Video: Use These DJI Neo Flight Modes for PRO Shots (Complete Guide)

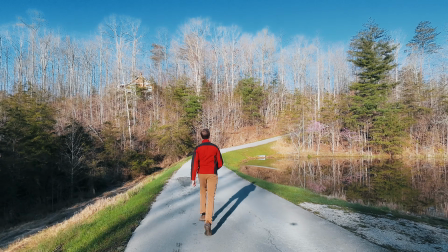0:00 The DJI Neo has 9 automated flight modes, and so in this video I'm going to show you exactly what each of them does,
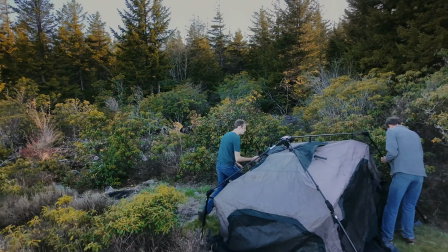0:05 when you should use each ones, and the best settings and tips for each flight mode.
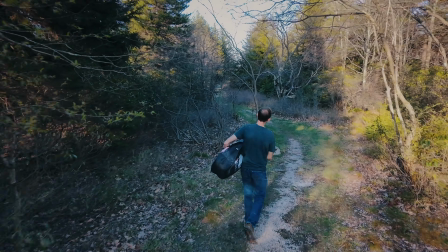0:10 So mode number 1 is follow. This simply tracks the subject from behind as you're walking around, running, etc.
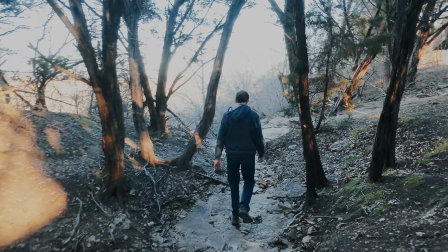0:18 This is great for general purpose tracking follow shots when you want to have a little camera automatically following behind you.
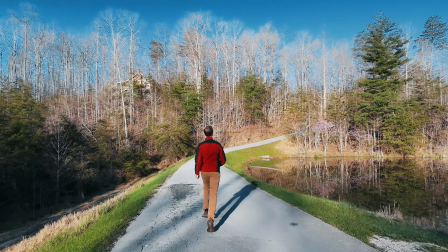0:25 And this is probably going to be one of the modes that you use the most on the Neo.
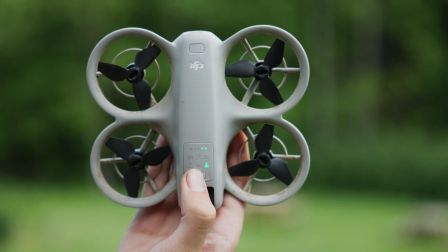0:30 Now all of these modes can be accessed by just pushing the little mode switch button on the drone, or by connecting your phone in the DJI Fly app and changing the modes there. And in the DJI Fly app you can also adjust settings for most of these modes. So for follow mode, the two settings that we can adjust are distance and height.
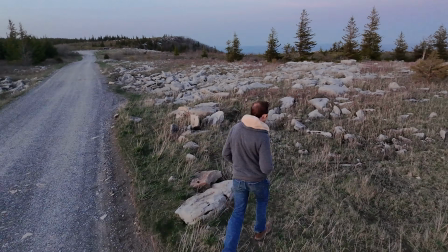0:48 First up, distance. This is how far the drone stays from you as it's following you. There's close, medium, and far. And for height, the settings are low, which is flying as low to the ground as it can without crashing, flat, which is following you from basically roughly head body height, and high, which follows you from a higher perspective. Now for follow mode, the best settings that I've found is far distance,
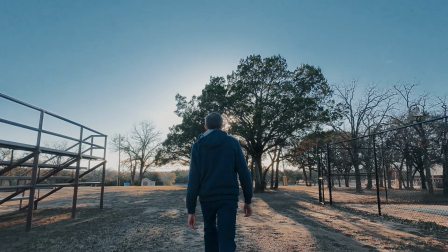1:13 because close and medium settings tend to cut off your legs and just show the top of your body, and at least cut off your feet most of the time.
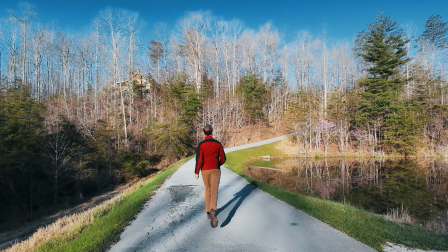1:22 So I much prefer to have the drone follow from a bit further back and show the entire subject.
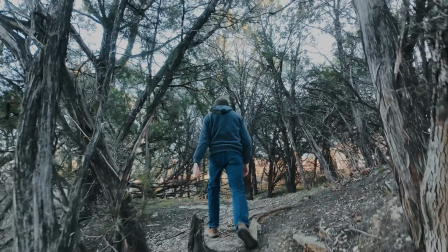1:27 And as far as height, which setting you choose just depends on the perspective you want. If you want the drone to be looking up at your subject, following it from roughly eye level,
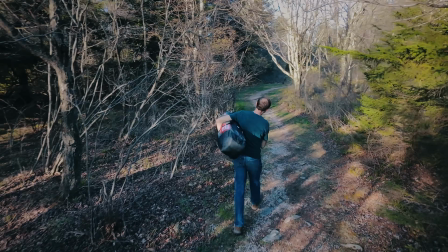1:36 or from a higher perspective, I generally prefer the high setting because it gives you more of a
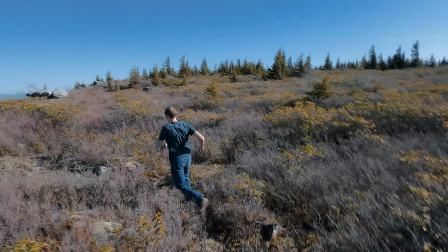1:41 drone-like perspective, which is probably what you want from a drone shot. And I put all of this information for each of the flight modes into a PDF checklist that I'm giving away for free, and the link to download it is in the description. Next up, our second automated flight mode is the Droney.
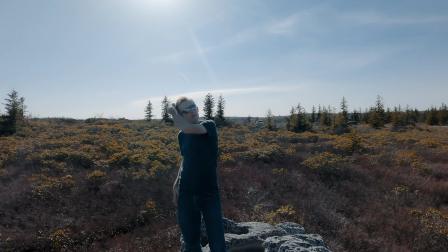1:58 This is the classic drone selfie where the drone flies backwards away from you with the camera pointed at you,
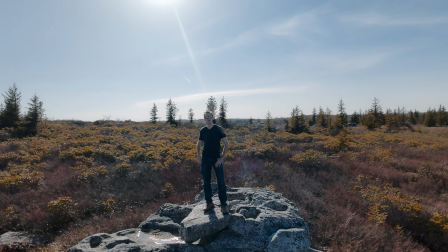2:04 and then once it is done with that, the drone will fly back and return to you.
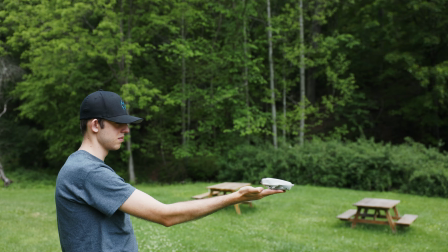2:09 And with all of these automated flight modes, you just launch the drone from your hand, it goes out,
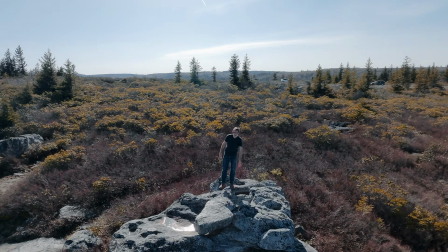2:14 flies, does its shot, and comes back, and then you can just put your hand under the drone,
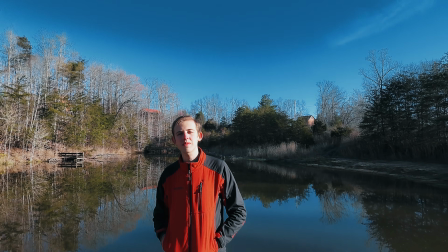2:19 hold it there for a few seconds, and the drone will land into your hand. And the Droney flight mode is great for, well, drone selfies.
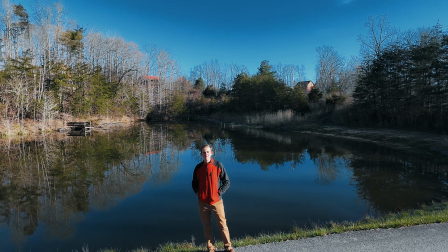2:26 That is basically what it does. You can also use it for anything where you want to have a similar movement of the drone, even if you aren't just standing there and waving at the drone.
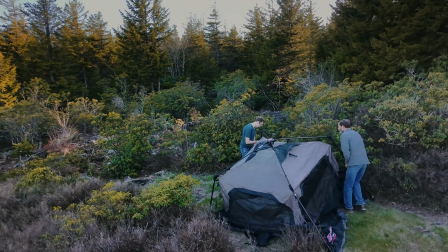2:36 You can launch the drone, have it start doing that movement,
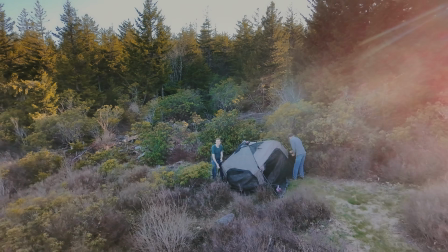2:39 and then go ahead and do something else that you're doing while the drone flies up and then flies back down towards you. Now for Droney, there are two different settings. First of all, there's max distance. This is how far away the drone will fly before it comes back. You can set this anywhere from 6 feet all the way up to 32 feet, or for my metric people, 2 meters all the way up to 10 meters. And there's also a height setting. You can set this to either flat or rise. In flat mode, the drone just flies backwards at the same altitude,
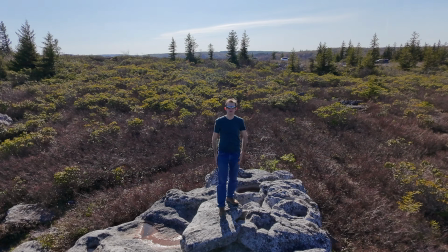3:08 whereas in rise mode, the drone flies both backwards and up and away. Now, as far as which settings I prefer, I much prefer to use the rise mode for a classic droney shot.
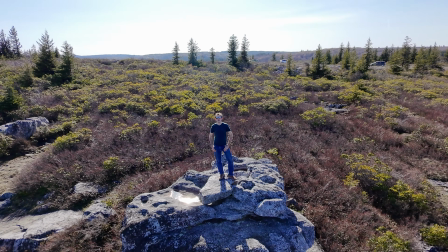3:20 In my opinion, it looks much better to have the drone flying up and backwards rather than just backwards, and it also gets the drone up and away from obstacles. But the flat mode could also work well for certain types of drone shots. And for distance in general, I'd set this to the furthest setting, 32 feet or 10 meters away,
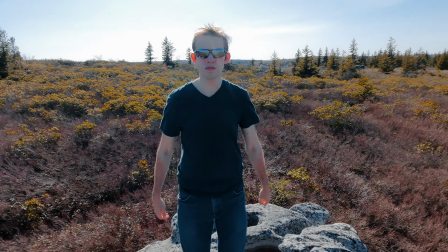3:37 because it gets the drone further away from you by the end of the shot, shows more of the environment and the landscape,
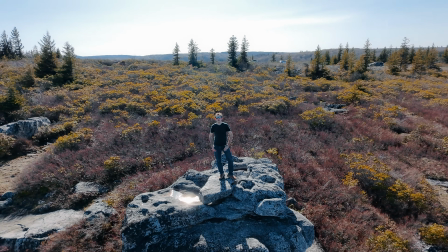3:43 and just gives you a longer drone shot to work with when you're editing or posting to social media or whatever you're doing with the footage. The next flight mode is circle. In circle mode, the Neo will fly out to the distance that you set,
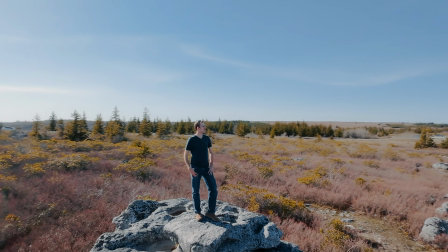3:57 and then it will orbit around you in a circle once and fly back so that you can catch it, all the while keeping the camera locked onto you.
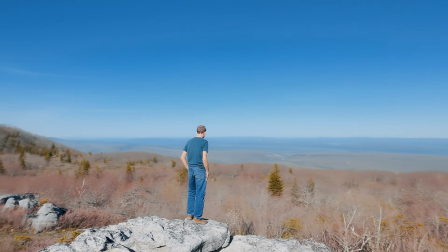4:04 The orbit or circle is actually one of my favorite drone moves.